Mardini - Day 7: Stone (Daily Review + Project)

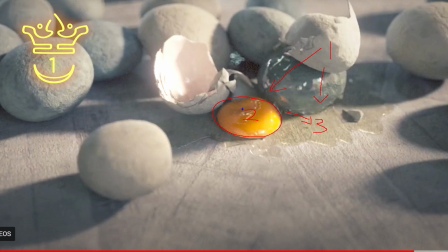12:25 So you can skip ahead to that if you want, or just wait for it. But yeah, I'll go through all of that at the end. Time for Mardini review. First things first. Boop.
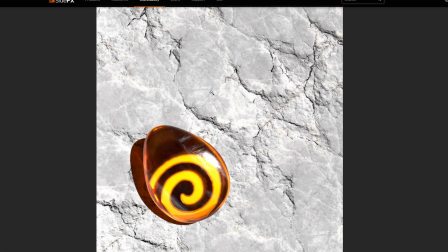12:35 So the first one that I'm looking at is by Suzu8, and it's a lovely entry for a couple of reasons. So of course the stone up front with the Houdini logo is very well done. They have a bit of fine scratches on here, which is an excellent touch. It adds a bit of detail and a bit of realism.
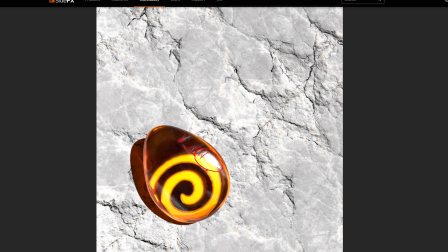12:51 Their lighting is great. They have this harsh light over here, but it's not too distracting. It makes it feel like this is a very bright day, so under some harsh conditions. You also have this sort of light that catches this side over here. All of that is great.
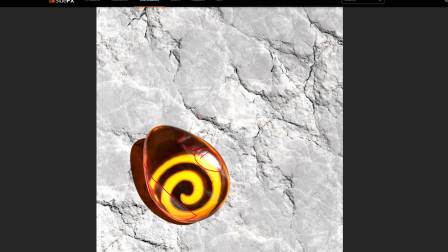13:04 The background, they've made sure that they've textured it well, so there seems to be some level of displacement and the light catches on it in different ways. They have very good contrast between the background and the central focal point.
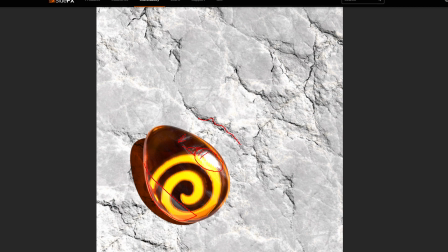13:17 So overall, it's a great entry. I think the only thing that they could maybe change is to slightly decrease the brightness on this background and to really make use of the sort of detail that they have in the background by angling their light so it hits the edges.
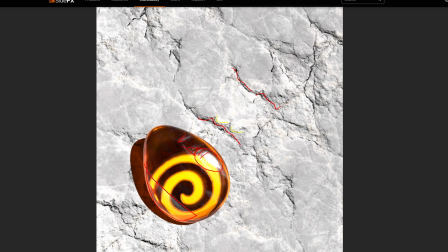13:32 So if you're angling your light so that it picks up on these edges, then you're getting the most bang for your buck with this detail. But a couple of other things that I like. The composition is off center, and this is especially good because there is detail in the background. So once you've looked at the main focal point, your eye can linger and you can appreciate all of the extra detail.
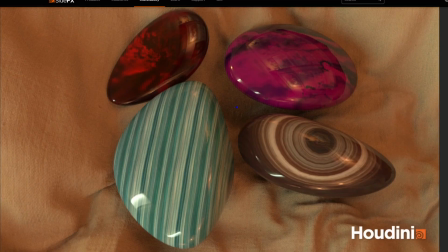13:51 So a great entry by Suzu8. So here we have this entry by NH Pratyusha. Sorry, I hope I said that right. I know that I said your name the other day and I may have gotten it wrong, so I apologize. But this entry I think is lovely as well. And a couple of things that I love about this is firstly the background.
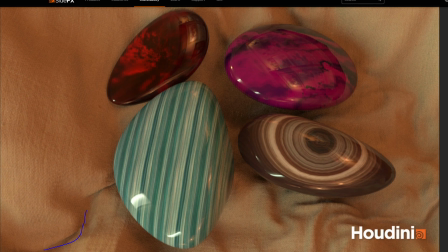14:11 So this level of detail to add to the background is brilliant. It's a lovely touch to have because these four elements need a sort of muted background, but they do need a background and they don't really fit into a sort of wild environment. Your options are basically for them to kind of sit on a table or on a rock,
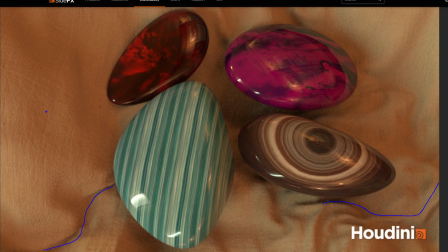14:31 or in this case on the sort of cotton, or might even be some sort of like burlap or something, but it's a great textural quality to this. The benefit of doing this is that you end up with great light variation. As you can see, this light over here is different to the sort of dips in lighting over here.
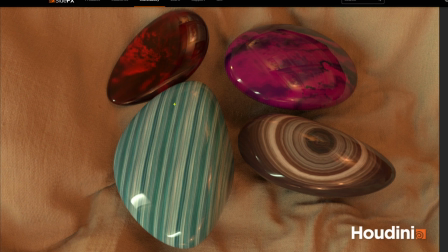14:47 So what this does for you is it adds a lot of detail that's fairly cheap, that isn't distracting. That's the important part. It doesn't distract you from the main elements of the shot. Now, as for these 4 rocks, I actually want to reference an entry from last year because there was a great entry that was similar.
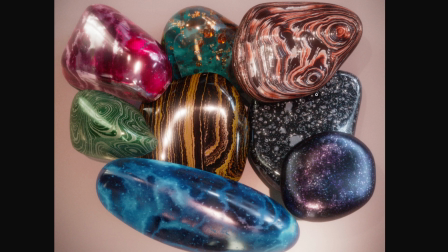15:03 And it is this one over here by Alex NX. And this was a great entry, largely because of the detail. And so I think the topic was noise for this day. Yeah, so the topic was noise. And so he used various noise patterns to create these.
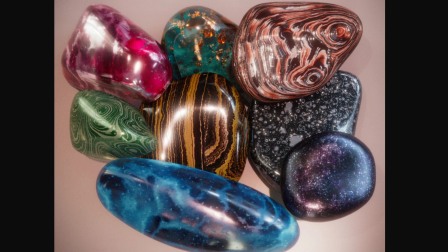15:18 Now, I'd like to draw some comparisons between these rocks and the ones done over here. So one main thing to note is that Alex's rocks have a bit of depth to them. I believe that he may have used transmission or the like so that there's a bit of depth to them.
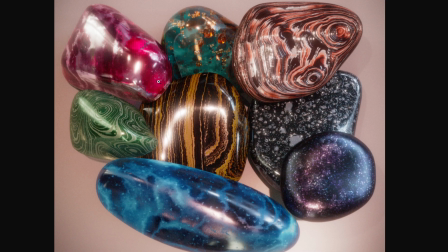15:33 It almost looks like there's things suspended in them. So there's variation in the texture. That's one thing that's different from this over here.
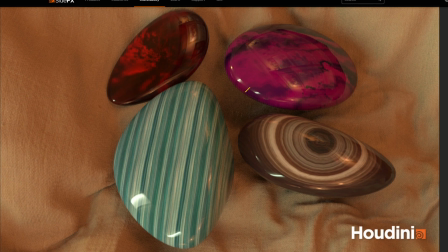15:40 So I would recommend trying something perhaps where you turn this area over here into a bit of a transmission. Now, how would you do that? So if this is a texture, what you could maybe do is you turn it into a sort of grayscale, and then you use it to drive the transmission intensity.
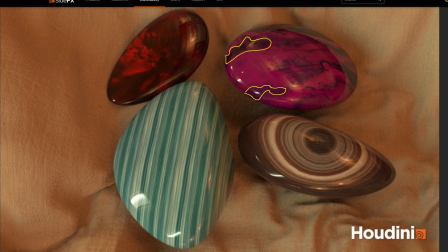15:57 So you can have all of these areas acting more like glass, and these areas acting more like diffuse. What that'll do is add some depth to these, because they do look quite flat, but they're very close to being great. Same thing over here, you make this more of a transmissive material, but the rest of it you make diffuse.
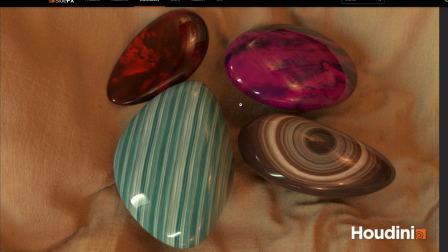16:16 And so there's a few minor things, right?
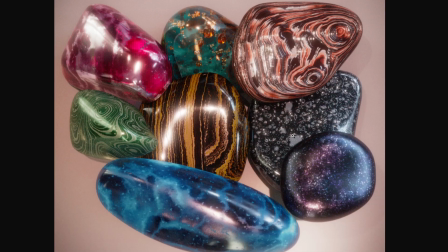16:18 But I think that there's a great opportunity here because you have this entry from Alex last year from which you can sort of draw comparison. Because this entry's quality is close to this level, save for a few minor adjustments.
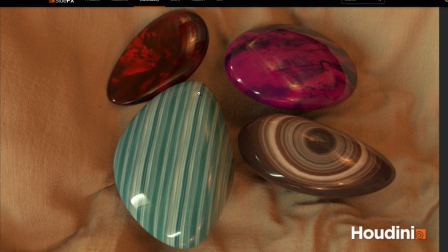16:31 So I would recommend for NH Pratyusha to take a look at Alex's entry from last year.
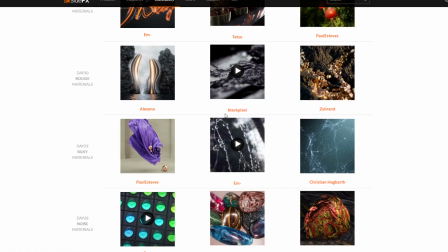16:37 You can find it in the Houdini Daily Challenge. It was the day 28 entry, 2nd place.
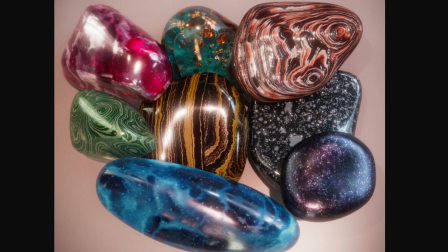16:43 So yeah, hopefully that helps you out. Maybe you can learn a thing or two from Alex's entry, but this was a great attempt.
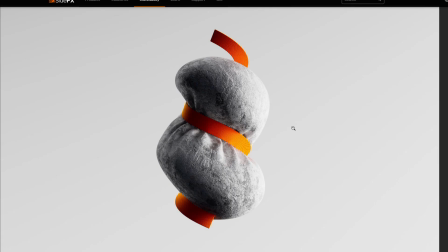16:48 Keep up the awesome work. So yeah. So this entry from Stephen Kang I wanted to talk about because it's a very interesting take. So he has basically a vellum stone and an incredible amount of detail.
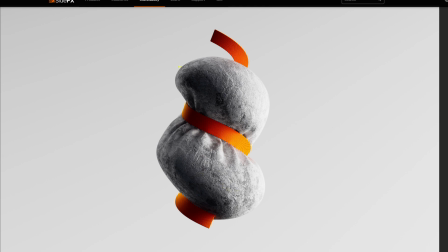17:02 This detail is great. This sort of displacement that he has on here, it all looks brilliant. The other thing that I find interesting is the sort of white on white with the orange breaking it. Everything about this is great. This looks like it could be an ad. Ike. Whatever, just do it.
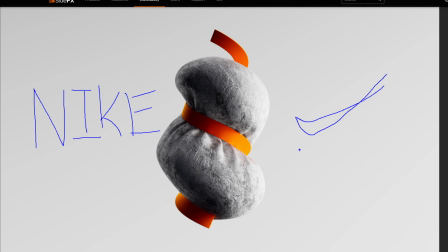17:22 It looks like it could be an ad. There's a lot of great detail to this. The render quality is insane. So I guess special mention to Stephen Kang.
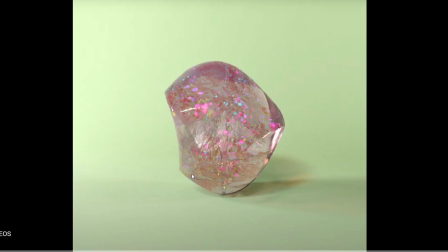17:34 Wonderful entry. So this entry from Mardini is wonderful. The reason that I wanted to bring this one up is because the texturing on this is insane.
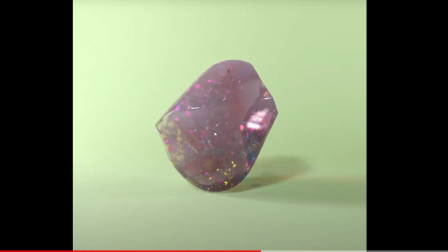17:52 They have a wonderful level of detail on this. There's these sort of glittery pieces inside. They have good geometry. There's a sort of concave area over there. This faceted look allows the light to catch it in interesting ways.
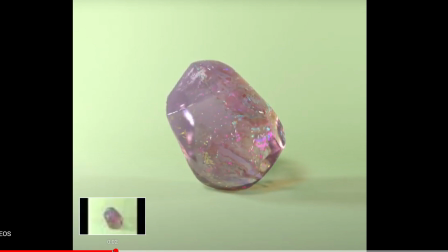18:07 And if you even take a look at around these frames over here, you can see that when the light hits it over there, there is a variation in the roughness, and that gives you some incredible detail on that side.
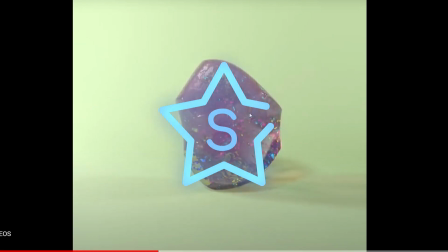18:21 So for that reason, this is maybe my special mention entry, the one that I think has the potential to be a top 3 entry.
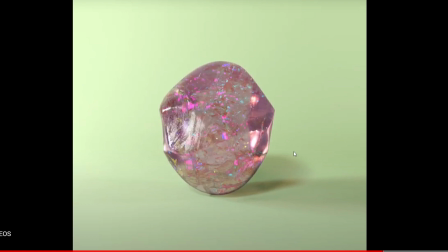18:27 So yeah, awesome work by Mardini Maj. Sorry. I don't know how to say it. But yeah, it's beautiful. Really, really beautiful.
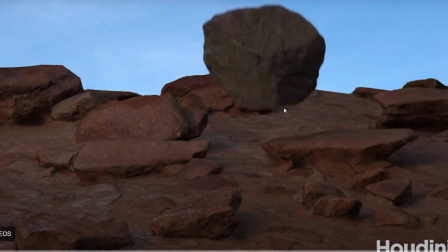18:38 Another one I want to talk about quickly is this one by Karan Effects. And it's a brilliant looking shot.
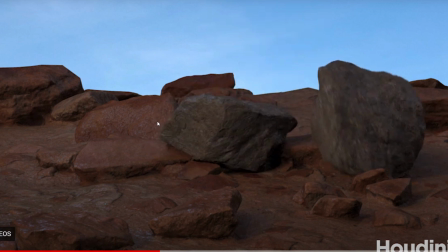18:46 There's a few things that I want to mention. So your simulation looks good, right? Your texturing is also great. What's letting this down is your lighting.
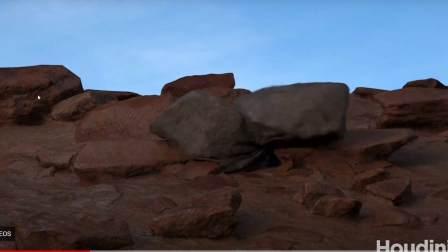18:53 It's a very uniform light. And so you have the sort of issue where nothing is really in focus, but you actually want these two to be in focus. So if I could maybe suggest something, I would say add a light sort of over here,
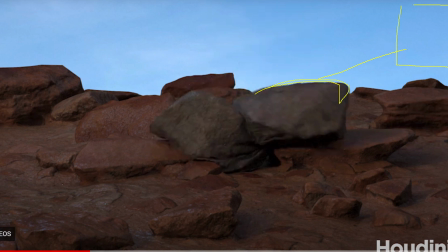19:07 which hits this edge of the rock just like that, and sort of the top edge and face like that. That'll draw attention to this area over here. You can also sort of come in a bit with your camera. These rocks could be a little bit closer in, so maybe rotate your camera in this way.
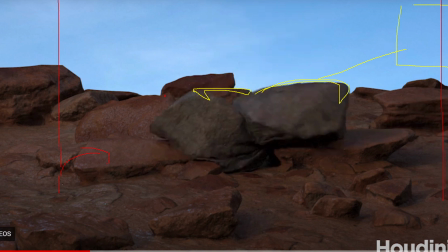19:25 So you have less of this side and a little bit more of this side. The other thing I would maybe suggest is a slight shallow depth of field or something, so that these in the background are out of focus. And your attention is once again drawn more to this, which is the focal point. So yeah, texturing and everything, great, man. Like, even your dynamics are good.
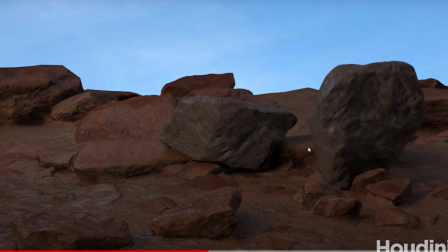19:44 I'd say the only thing here is the lighting. So hopefully that helps you. That's just my opinion.
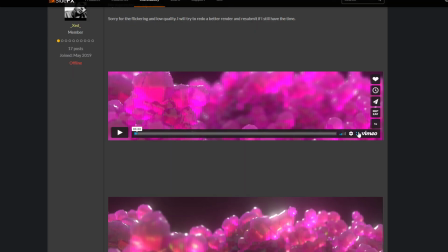19:48 But yeah, I think it's a cool entry. So I want to talk about this one from Zed.
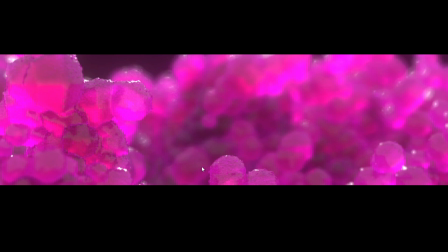19:54 and I don't want to say anything bad about this one because I said that his last entry looked like butt cheeks. And as far as reviews go, that's maybe not my finest.
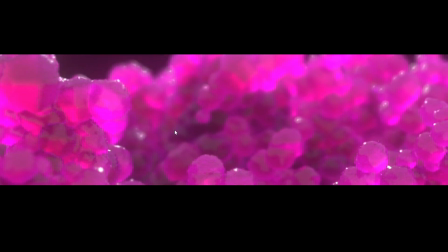20:03 But this that he has here, there's a few things that I appreciate about this. Firstly, it's the aspect ratio. I think it's very cool that he's gone for this extremely extended aspect ratio as opposed to 16:9 or 4:3 or any of the common resolutions.
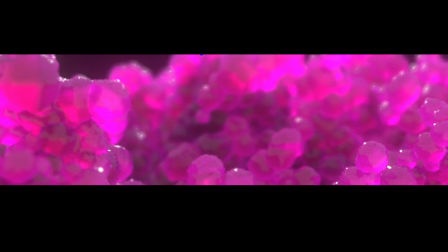20:19 He's gone for what seems to be double 16:9. So this looks like, I don't know, whatever that is, 32:9 if that's even a resolution. The other thing is this sort of area over here that's out of focus looks great. Color scheme is very interesting. This actually has a very cinematic look to it, which I love.